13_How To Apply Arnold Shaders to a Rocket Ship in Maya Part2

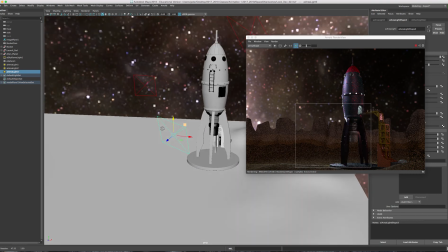[24:46]
Okay. And I could even change that color if I wanted to.
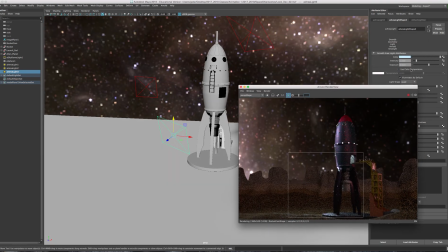[24:52]
Maybe, let's see, change that color to something a bit brighter, maybe.
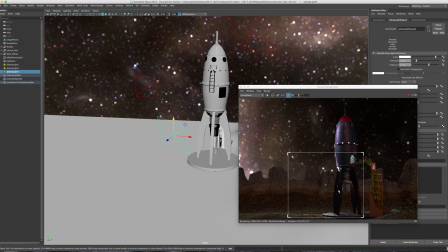[25:06]
Because this surface here is actually really dark, so it's not going to like reflect light the same way this area is.
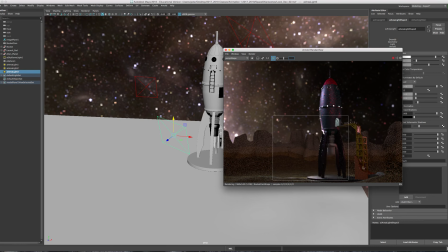[25:18]
Okay. So there are like lots of little things that you could do. You can add a spotlight, you know, pointing straight down here. We could add, you know, a spotlight pointing straight down from each one of these individual light sources here.
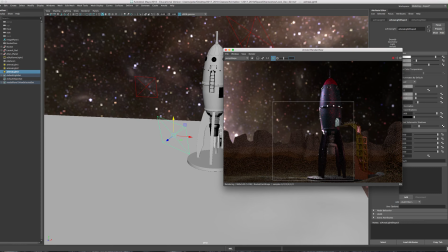[25:37]
There's so much that we can do, but for the sake of time and
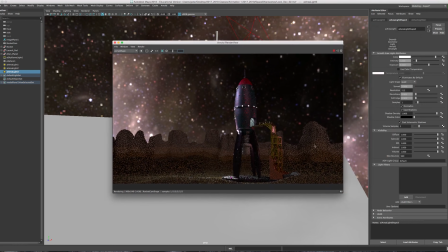[25:47]
that's pretty much it. Time is what's going to prohibit me from adding more. You can always continue to add more and more to your scene, but I want to go over some final render settings. So feel free to add more lights to the mountains.
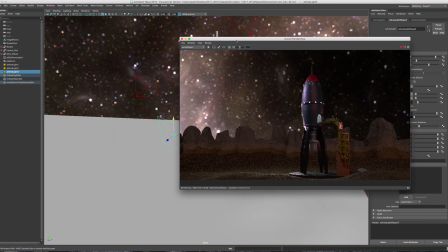[26:07]
You can put a light source behind it, and let me show you what that might look like if you use that.
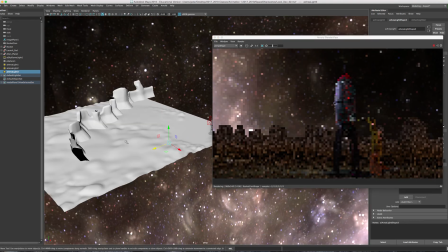[26:13]
So I'll press Control D and move the sky over here and put this right behind the mountains,
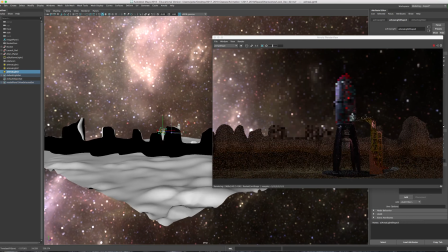[26:23]
and maybe add a little bit of like a rim light to the top.
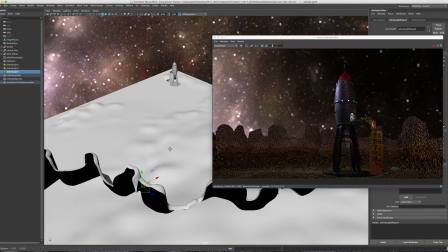[26:32]
Let's see, is that doing anything? Sometimes if there's
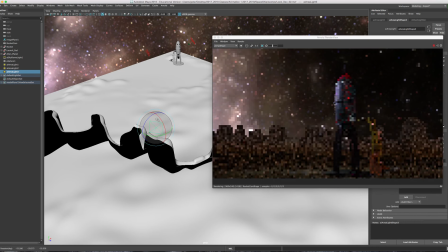[26:39]
not any sort of like specularity, it's going to be harder to see what the influence of light is doing, but you can see like right here it's already adding, you know, like a really interesting touch to it. Let me put it in front. Let's see.
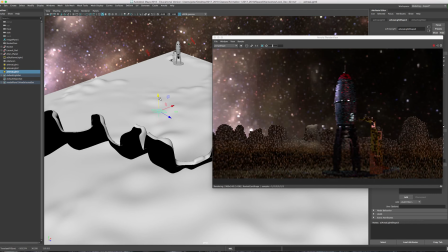[26:59]
It's kind of illuminating that. So if you think the mountains are a little bit too dark,
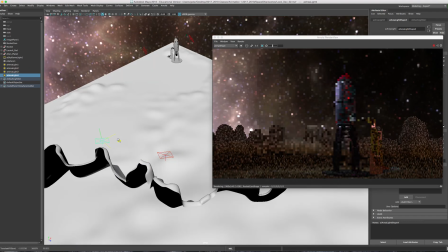[27:06]
then you could just duplicate that same light source and kind of jog it along the background there.
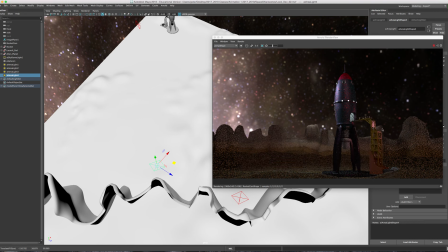[27:20]
You see, so it will also help to separate the mountains from blending in with that structure here.
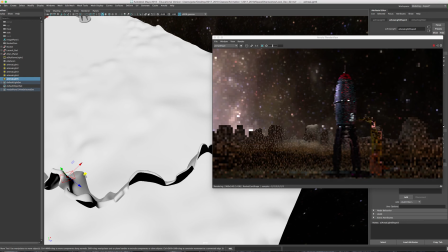[27:32]
Control D, move this over here.
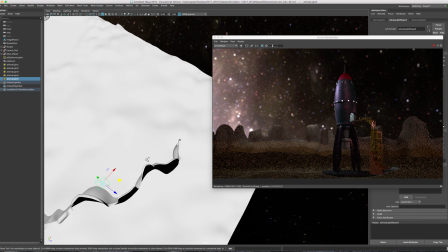[27:38]
And then one more. And I'll just kind of let it stay dark on this side so that there's a lot of contrast.
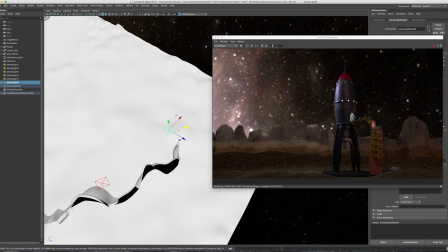[27:52]
We have really good contrast with the way our rocket ship is set up in this environment.
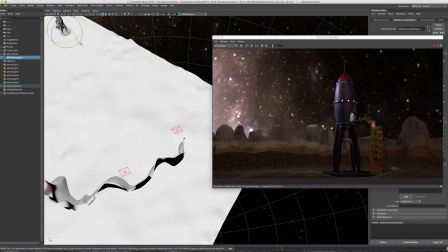[27:59]
And I'm going to tweak it just a little bit more. Okay, so without going into too much detail for your final render settings,
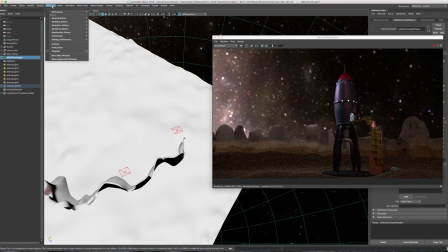[28:21]
I'll go to the window. And I'm sorry, there's one thing I have to do.
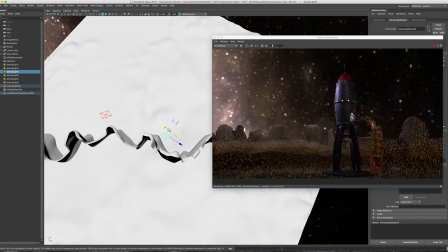[28:31]
Just kind of, because it's a little bit too bright on that mountain for me. It's drawing too much of my attention there. So Windows, Rendering Editors, Render Settings.
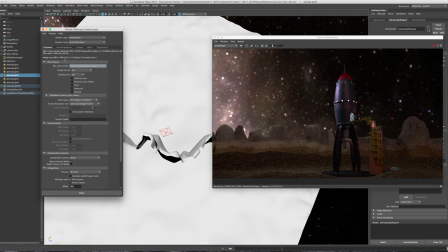[28:50]
I'll make sure under the Common tab,